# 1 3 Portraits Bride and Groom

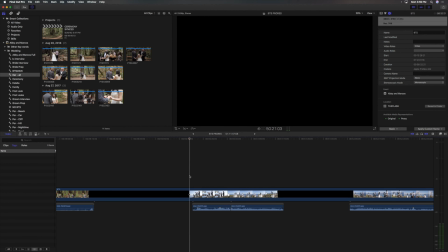0s
Now this falls into the artistic category of poses. Now I just wanted to show you this pose because we're not always able to get it, but I'm always thinking about it. So when I go to shoot with a couple, I first look at, is the bride's dress flowy in any way?
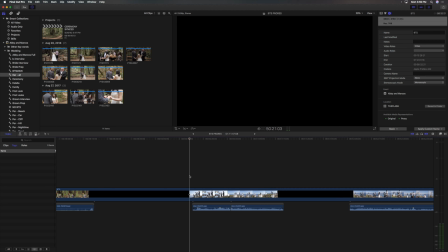17s
Because if it is, I'm able to get a lot of movement with her holding her dress. And in this particular wedding, it worked out so well. We had the bride on the edge of a cliff facing the sun, and that's always important. You want the bride facing the light so that it creates this really nice lighting effect on her face.
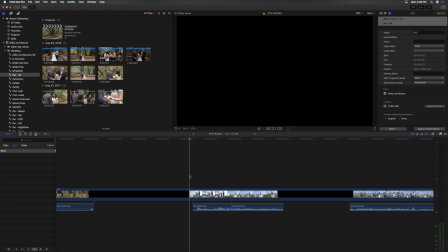37s
And it was just windy enough to where I knew if she held her dress out and waved it, it would create this really nice flow effect. So what I want to play for you is just the direction and the different shots that Harmony and I got as she did this.
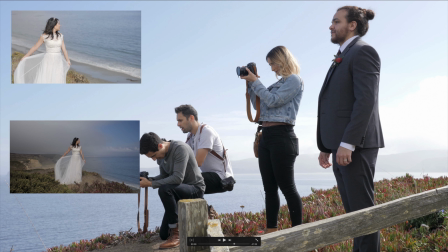54s
All right, so that's all of us on the cliff. And you have me right here, Harmony right there getting the close-up, and bam, I'm getting this awesome epic wide shot, and the direction I gave her was just play with your dress, and Harmony's getting this close-up.
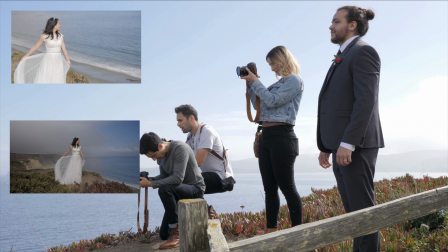69s
This falls into the artistic category. Definitely get it if you can, because in slow motion, we filmed this in slow motion.
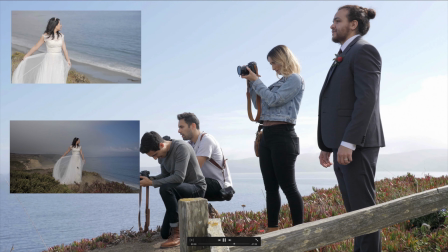77s
It looks really epic slowed down.
And just hold it out one side, yeah.
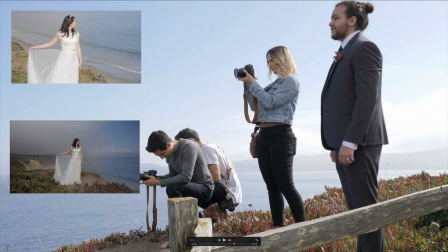82s
I love having the bride hold out just one side because you can see it's just something about the lines look really nice.
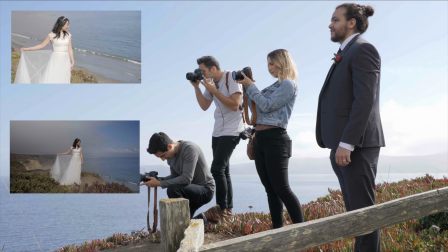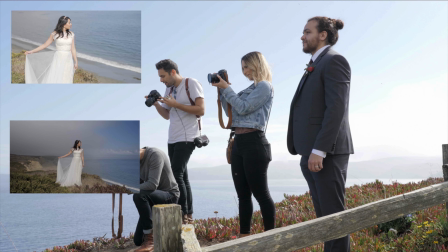97s
And if you notice, we're just having her stand there because there's wind movement that's blowing on her hair and kind of subtly blowing on the dress that I know I can just cut to this shot really quickly in the wedding film and it's gonna look really cool.
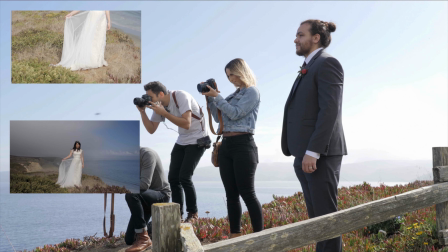115s And how about you wave it around a little bit?
Okay, so once I've gotten her just standing there with the dress, the next phase I move to in this pose is having her move it in front of her, left to right.
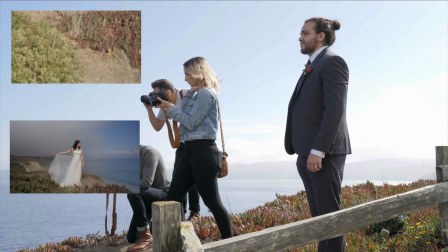127s Kind of as you look out, yeah. Oh, dang.
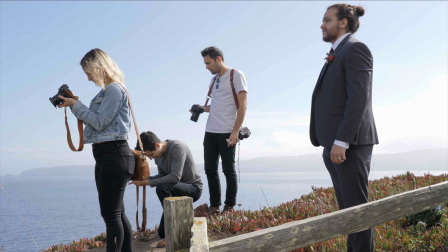132s
Giving her compliments, making sure she knows she's crushing it,
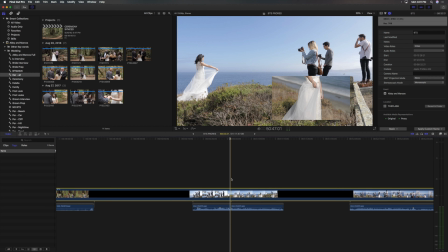136s
and then Harmony and I both move in for close-ups because as the bride is waving her dress,
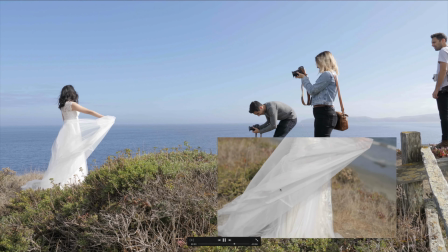142s
those close-ups are some of the best shots. So Harmony's right here, just getting the bride crossing her dress back and forth throughout the frame.
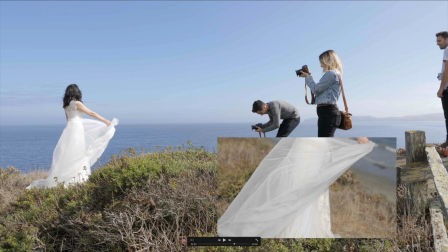150s
She's on a 45mm lens, which is equivalent to an 85mm lens on a full frame camera, getting this really close-up shot. And if you notice, we're keeping the direction really simple.
Just move your dress back and forth.
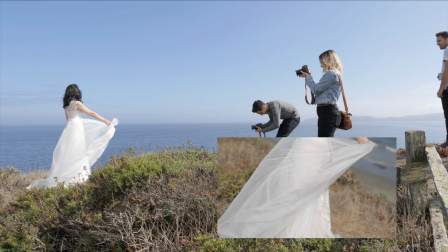165s
You don't have to complicate this pose. Just make sure your direction is clear and concise.
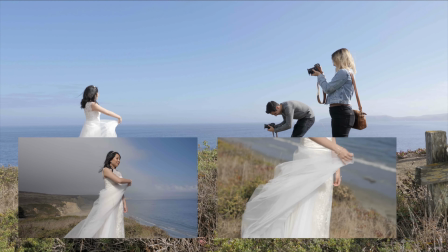173s Keep doing that, looks awesome.
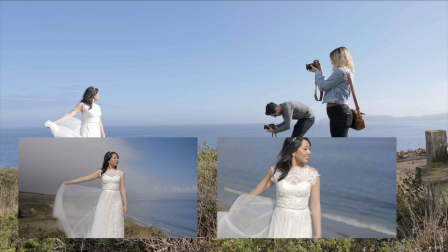175s
Again, if you notice, if you watch the bride prep section or the groom prep section when I talked about the phrases that I use, I am using the keep doing that phrase. It is golden, works like a charm.
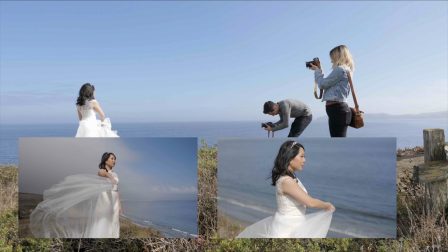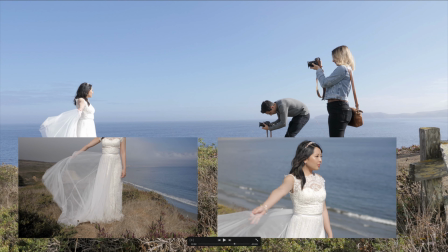193s
Fourth, you have Harmony in the close-up, me in the wide shot.
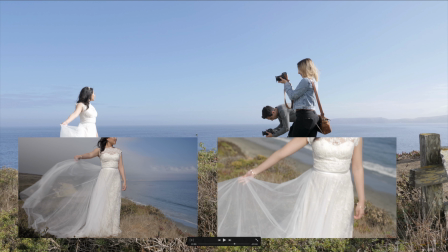199s
I don't think these are perfectly matched up actually in this edit, but this is pretty much the exact shots we were getting.
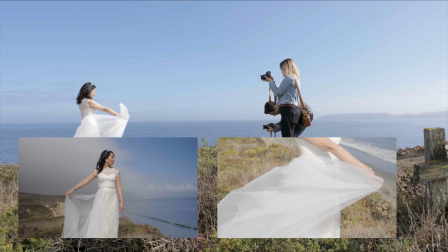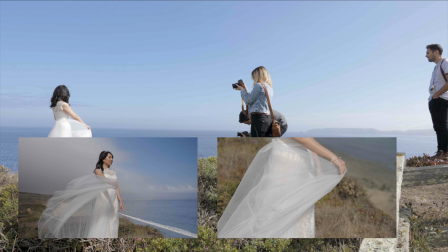211s
So there you go. So if you notice, now this is the key thing I want you to take away from this, is we're not spazzed out. Like, we're actually taking a long time and just letting her continually wave her dress.
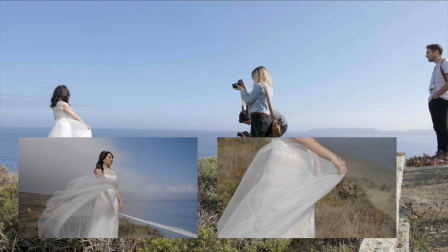226s
We're giving very sparse direction, little things like, hey, look that way, or keep going, or you're doing awesome. And what I really want to harp on here is moments like this take a lot of time. You want to sit there for a couple minutes just having the bride continually move her dress,
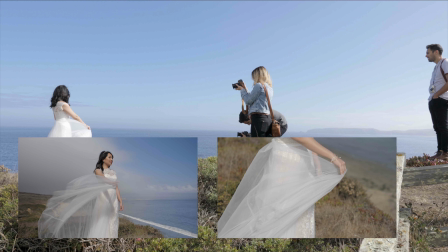243s
because as the seconds tick by, she's going to get more and more comfortable.
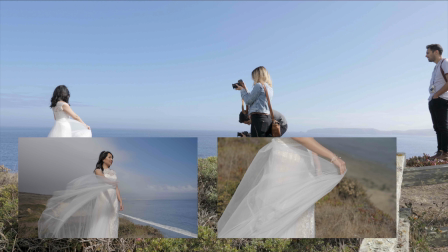248s
She's going to relax her shoulders, and you're going to be able to really fine tune that shot. Now, obviously, you want to be respectful to the photographer. Over here, he looks like he's having a lot of fun, but this is a good friend of ours.
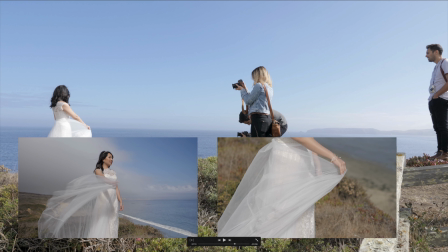262s
He's also the photographer for this wedding, and we told him, hey, give us just a minute or two to get this shot, so he knows what we're doing. And giving yourself a minute or two for this shot allows you to really fine tune the right moments, allows the bride to be comfortable, and then just bringing it back around.
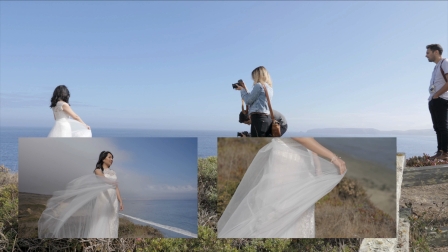280s
You don't want to do this long sequence if you're really rushed, if the coordinator's yelling at you that you need to get inside the reception hall in the next 2 minutes. You want to be respectful. But during this time, it was an elopement. We had a lot of time, so we used it.
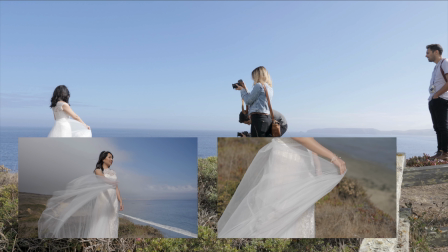298s
So if you're doing an elopement or you have more time during portraits, this pose and other pose, really milk them. Let them play out. There's no need to rush.
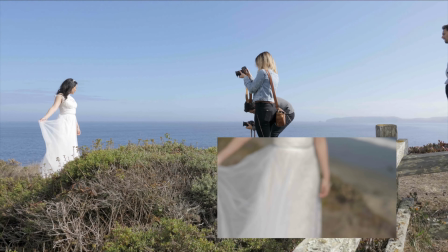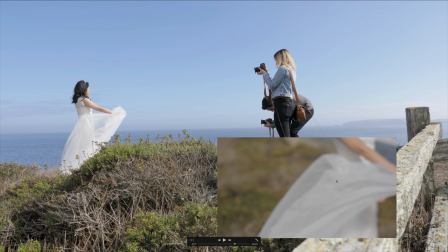314s
And if you notice right here, Harmony's getting a little bit of an out of focus shot, and oftentimes we'll do that because if you're looking a way to spice up any of your portrait moments, get the same shot you're getting and make it out of focus. It's a really fun other shot that you can use during the edit.
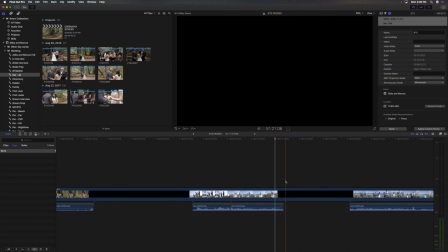330s
And there you have it. That is the bride waving her dress in that artistic category of poses.
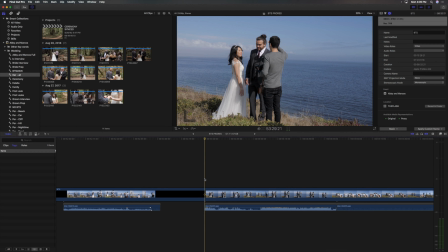339s
All right, so I want to show you another example of that intimate pose in the intimate posing category. Now, this is where we have the bride and groom come together and we play music and we just let them experience the moment. So forgive me for the audio here.
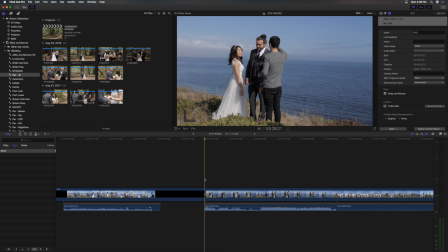357s
This was an elopement and there was a lot of wind, but I want to show you this because I think it's another great example of how to get a couple into that pose and
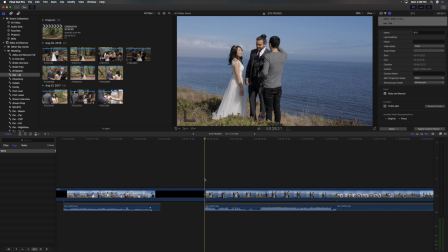370s
I think it's another great example of how to get a couple into that pose, how to incorporate music and the little things you tell them to get them feeling comfortable.
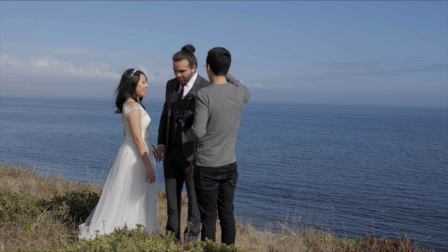379s
So let's play it.
I'm wondering if we switch so that you're more close.
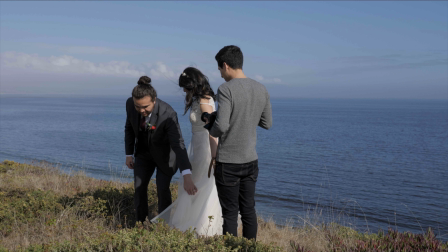387s
Okay, so the reason I had them switch, so this is something you want to be looking out for. Let's see if I can bring this back before they move.
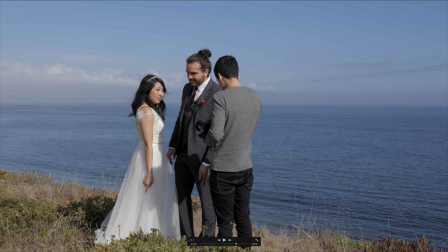400s
Okay. During your poses, you want to have, especially these intimate poses, like during this moment, you want to make sure the couple's pretty close to one another because them being closer to each other is going to make them feel more comfortable.
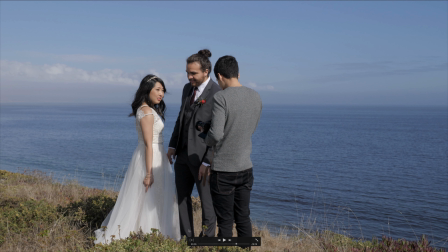414s
And what I noticed was there was something in between them where the groom couldn't get super close to the bride. So I had them switch places so that they could be closer. Another thing to look at is right here, this is really nice.
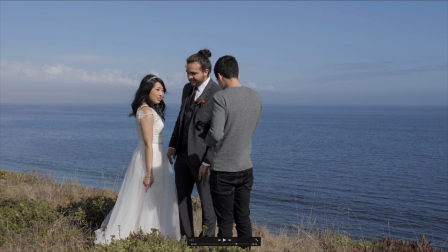428s
The groom is taller than the bride. You always want to try to make the groom taller than the bride because that looks effective in a composition. And sometimes you'll put a couple in the pose and either the groom will be at pretty much eye level with the bride or the bride will be slightly higher because what you've done accidentally
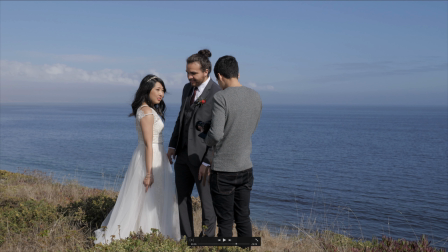447s
without knowing it is you've put the bride up on a higher part of a hill where she's looking down at the groom. And if you're rushed and not really focusing on what you're doing, you could just start shooting and you're going to get your shots back and be like, this doesn't look too great.
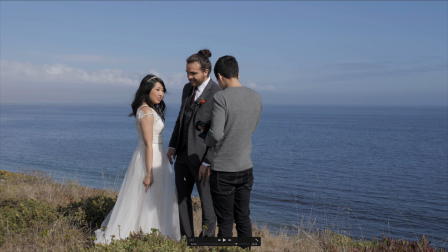463s
So before you start shooting, make sure they are able to be close to one another, and that's why I had him move here. And also make sure that the groom is taller than the bride because that's going to look a lot more attractive as well as a better composition.
So that you're more close.
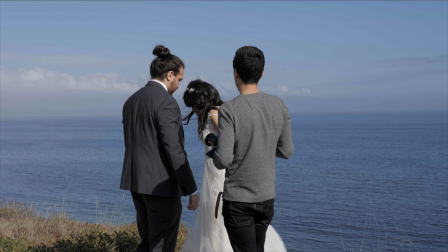487s Yeah, that's better.
Sorry about the wind again, but just pay attention to how I direct them into this pose.
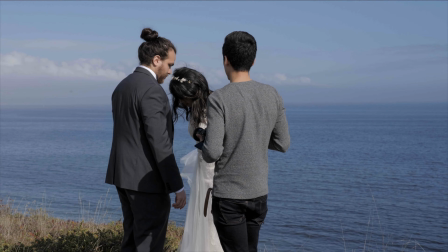494s Yeah, let's see what this looks like.